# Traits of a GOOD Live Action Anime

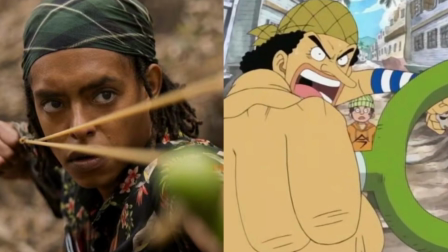490s
In fact, because it's live-action, having that kind of unrealistic protrusion would actually, I would think, put people off.
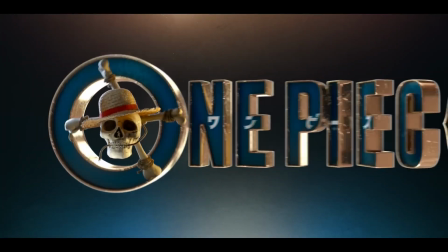496s
By omitting little details like that from the designs, it allowed the filming to be much easier and not look too crazy.
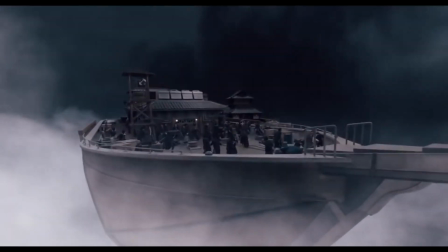503s
Let me be very clear on this. Unrealistic designs should only be omitted from live action when they're not significant enough to the story.
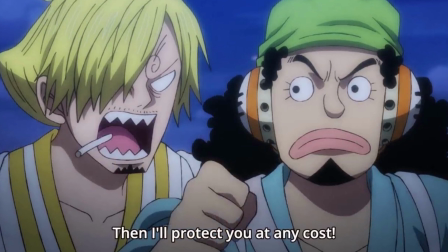511s
Usopp's nose and Sanji's eyebrows don't change the outcome of anything early on in the story, though it is brought up at times.
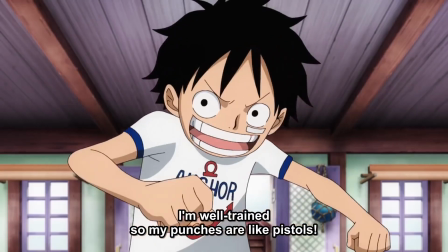518s
Therefore, if a design choice is inherently connected to the story,
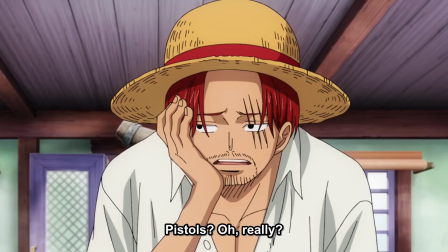522s
then no matter how goofy or stupid or dumb it may look, it can't be omitted under any circumstance.
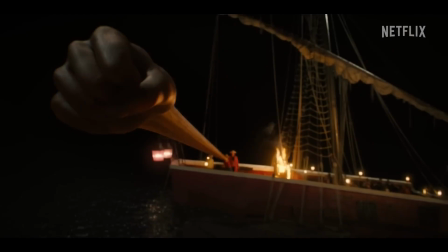528s
In the trailer, the overall consensus was that everything looked pretty good except for Luffy's Gomu Gomu no Mi, which looked a little off despite the scene being at night and it being dark on purpose,
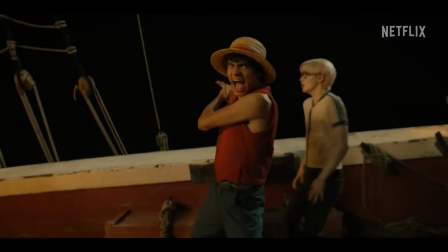539s
I'd imagine. But of course, it had to be there.
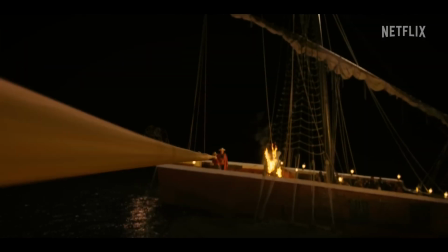542s
No matter how weird or bad it may look, Netflix had to take the hit because Luffy's rubber body is almost as important as Luffy himself.
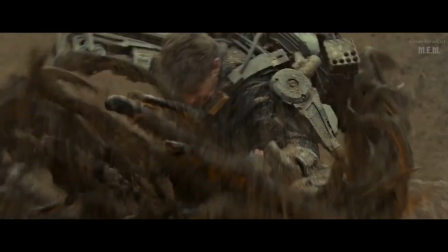550s
Therefore, by taking out things that aren't a necessity for the sake of realism and keeping traits that are important,
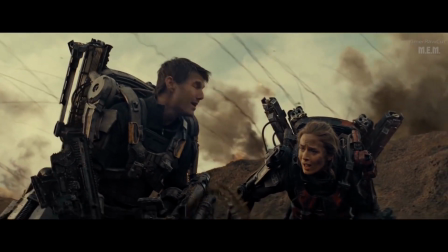557s
any live-action anime becomes that much more palatable and more pleasing to the human eye.
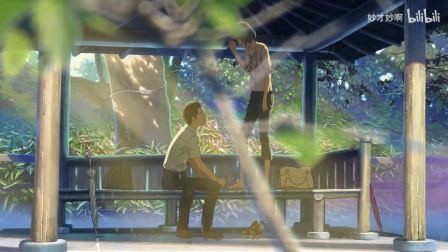562s
Well, that about concludes this video. Now, I know I didn't talk about the music, acting, special effects,
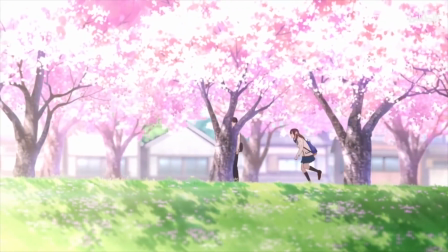569s
and whatnot because those are obvious things that any good live-action or just show needs.
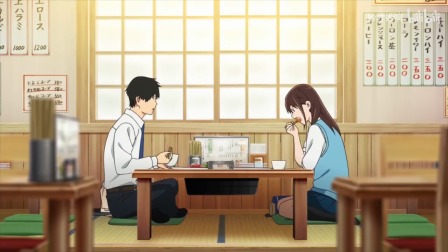575s
I wanted to make this video talking about more specific and little details that I would want in any live-action for me personally,
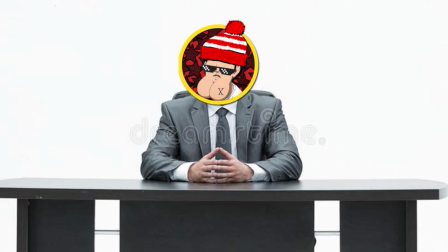582s
and I just don't see a lot of people talk about these little traits, and I just wanted to make a video about it.
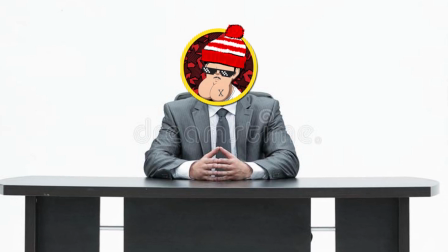586s
Anyway, subscribe, eat a cookie, and I'll see you shut-ins next time, whenever that is.
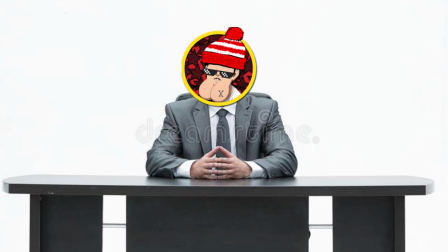591s
Alright, bye!